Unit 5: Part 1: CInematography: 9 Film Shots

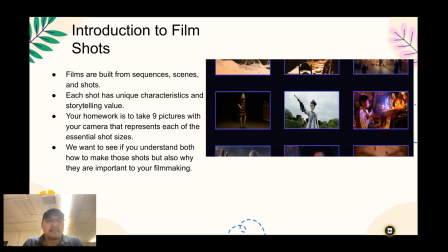Okay, you've watched the video about film shots, so now you're kind of familiar with the 9 different shots that we'll be exploring now for your homework. So, as the video mentioned, shots are the fundamental building block of all films.
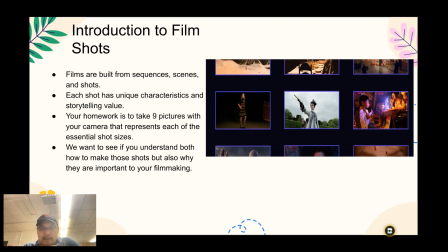You have sequences, you have scenes, and then shots are the basic element. And so it's important because each shot has a different function and a different way of helping you tell your story. And so we're going to take 9 pictures. Each shot will represent a different shot size.
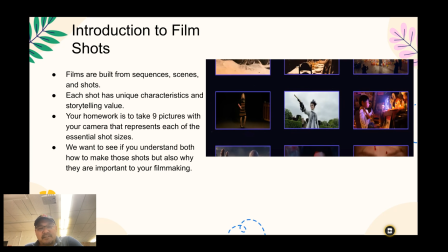And we want to make sure that you understand why we use these shot sizes and how to shoot them.
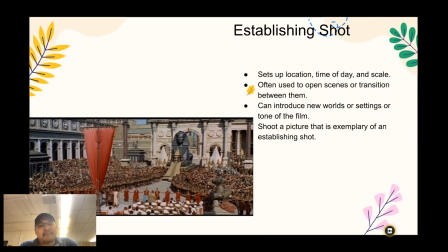So here we go. The first shot that we're going to explore is establishing shot. As you can tell here, the establishing shot establishes the location, this kind of Roman parade they're having.
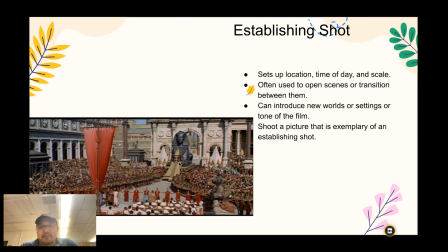It's time of day is like afternoon, it looks like, and you definitely get a sense of scale. You see all these people. It's definitely an epic scene. So you're going to take a establishing shot capturing a location, the time of day,
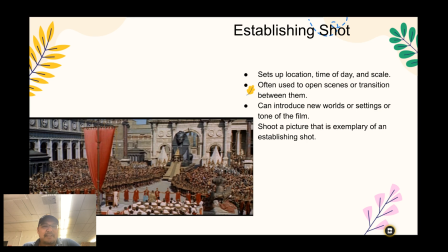and just the big vibe, because really the established shot is giving you not only information about where we are in the film, but also just sort of the tone of it. Is it going to be scary and disturbing, or is it going to be happy and friendly?
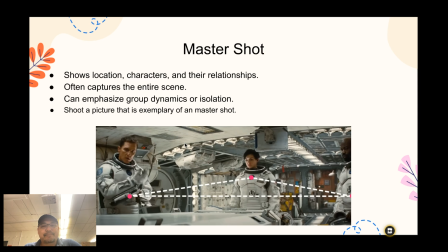So try to convey that all in your establishing shot. Next is you're going to do a master shot. So master shot's all about your characters in a location and their relationship to each other. So here we have a shot from Interstellar, and you can see the 3 astronauts, how they are in the frame of shot there,
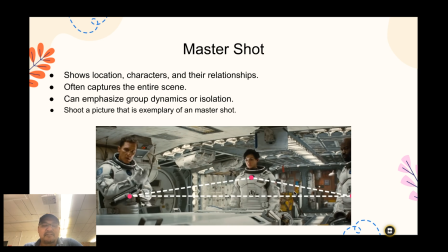how they are located sort of determines what's happening in the scene. So they're clearly sort of separate from each other, and so you get that sense that maybe they're having an argument, and so the master shot really helps tell that story.
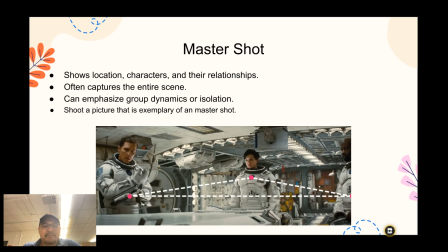So go ahead and take a master shot with your own spin on it. Now next is the wide shot.
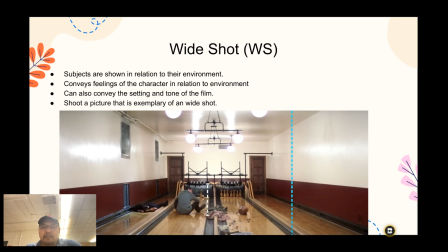The wide shot's really about the character and relationship to the location. So here from There Will Be Blood, we have Daniel Day-Lewis's character, who's very small in the frame, and he's comparatively to this bowling alley just sort of shrunk down here,
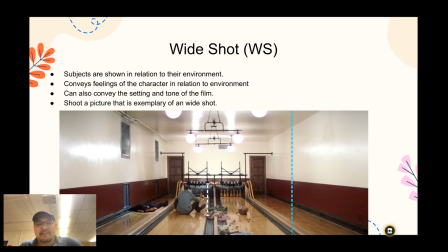and you can tell he's sort of powerless and he's kind of lost in the frame there. So go ahead and do your own wide shot with a person and a location.
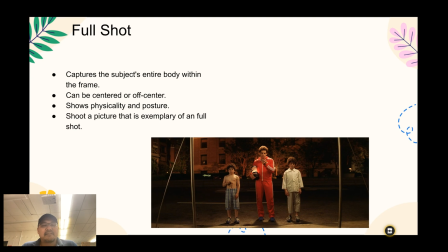Now we're going to do a full shot. Full shot is about your character's entire body. Their physical presence definitely tells you a lot about who these characters are. In this case, from the Royal Tenenbaums, Ben Stiller's character and his 2 sons, you get a sense of how they are.
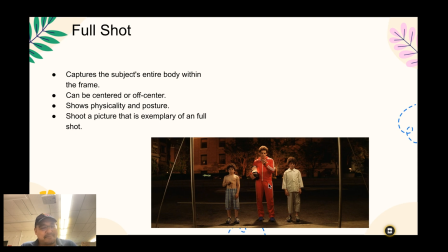Their physicality is very formal. They are in a very kind of formal stance, and so that's telling us a lot about these characters. So go ahead and do a full shot example. Now you're going to be doing a medium full shot.
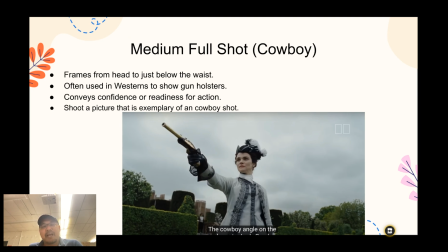This is originated from cowboy movies, and that's why it's called the cowboy shot, because they would have the head and then all the way to the thighs where the holster used to be. You don't have to do a shot with a gun or a cowboy. You can really just convey a character's power.
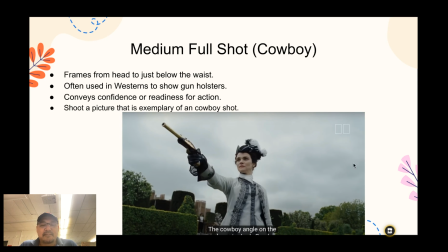That's usually what this shot is used for. You can tell in this scene from The Favorite, the character is very strong, the way they are framed, and you get a sense of them kind of taking control of the scene.
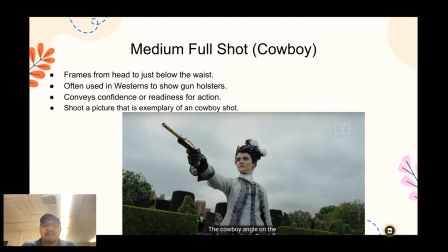So go ahead and shoot a cowboy shot and try to capture that sense of power. Now we are on the medium shot.
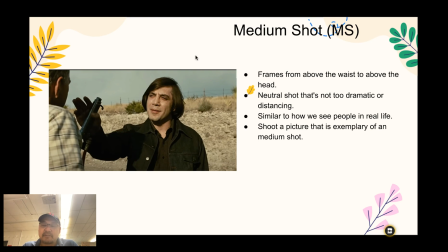The medium shot is probably the most well-known outside of establishing shot or wide shot. It's really about the top of the head with a little bit of space all the way to kind of the mid-chest area. And it's really capturing the face and the upper body.
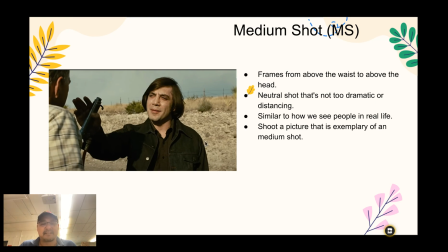The reason why we use this is a lot to tell us the characters, also how they're interacting with other people. You have this other person in the frame.
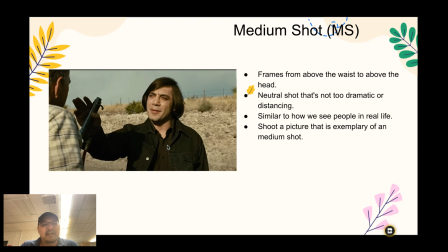And the shot from No Country for Old Men really shows kind of how this guy is interacting with the other character. So go ahead and do a medium shot and try to capture it in a similar fashion. If you have 2 people, that would be great. Then you can have the person slightly off screen, kind of giving a sense they're having a conversation.
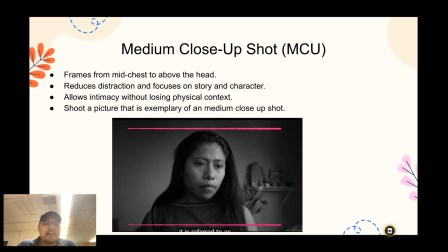Now we're moving on to medium close-up shot. This is basically moving in closer. So we get the head almost to the top and sort of almost shoulders. It's really pulling into our character's face.
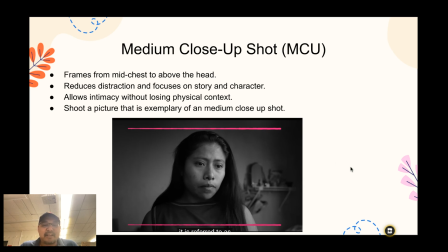Here you can tell our character is very sad, and it just feels like that we can feel the emotion of the character even more here. And this allows for intimacy with our main character. So go ahead and take a medium close-up shot.
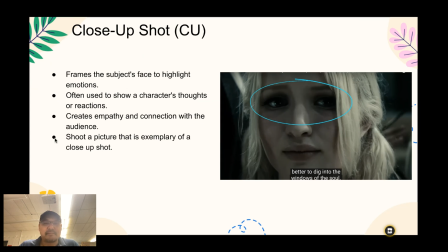Now we're going to do the close-up shot. which is very similar to the medium close-up, but we're really in the whole face now. This is really a time where you can really get a sense of how our character is feeling. There's almost nothing else we're looking at except the eyes and the expression.
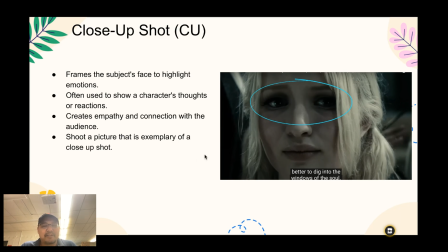And so when you want to really emphasize that, this is a great shot. So go ahead and take a close-up shot.
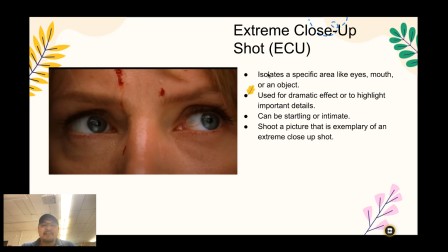Now we're doing the extreme close-up. If you really want to punctuate the emotion, close-up on the eyes will definitely do it here. You can also do objects, and it's a very strong choice. So if you're going to use it, just know that extreme close-ups really have a strong impact on audience.
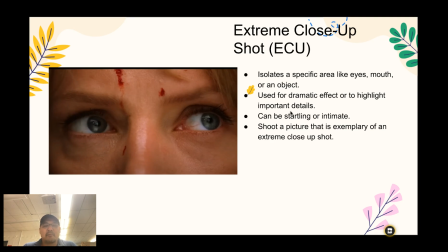Sometimes it can be used for comedy or horror when you're really trying to get a kind of reaction from the audience. So go ahead, do extreme close-up shot.
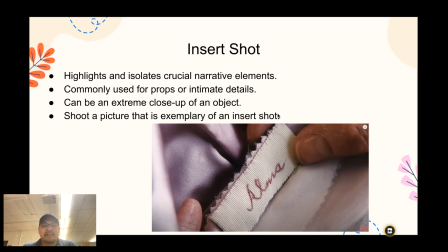Now we're going to do another shot which is usually done as a close-up, sometimes extreme close-up, and it's called an insert shot. Insert meaning like it's inserting the shot in a scene where, like, say someone's looking at a wall and they see a bug up there, and then the insert shot is the shot of the bug.
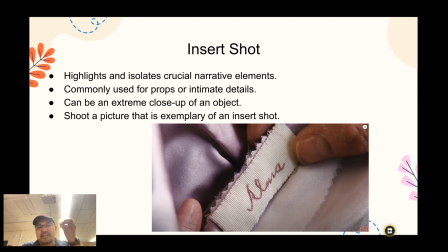We go from usually someone looking at something and then what they're looking at. Or sometimes it's just to highlight a certain detail that you really need to know. In this case, this name stitched into the shirt, and that's really important to the story of this film,
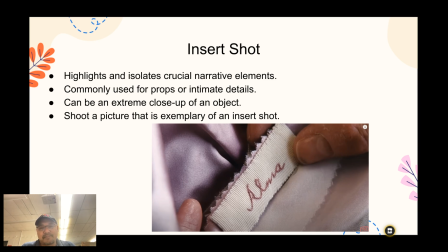and so they did a insert shot, which is also called a close-up here. So I hope you got a lot out of this exercise,
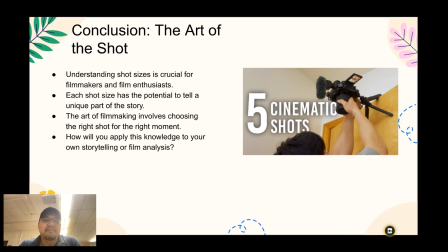and for homework you're going to submit all 9 of your shots to kind of show that you understand the 9 shots and understand how to use them so that you can apply this to your film. All right, good luck.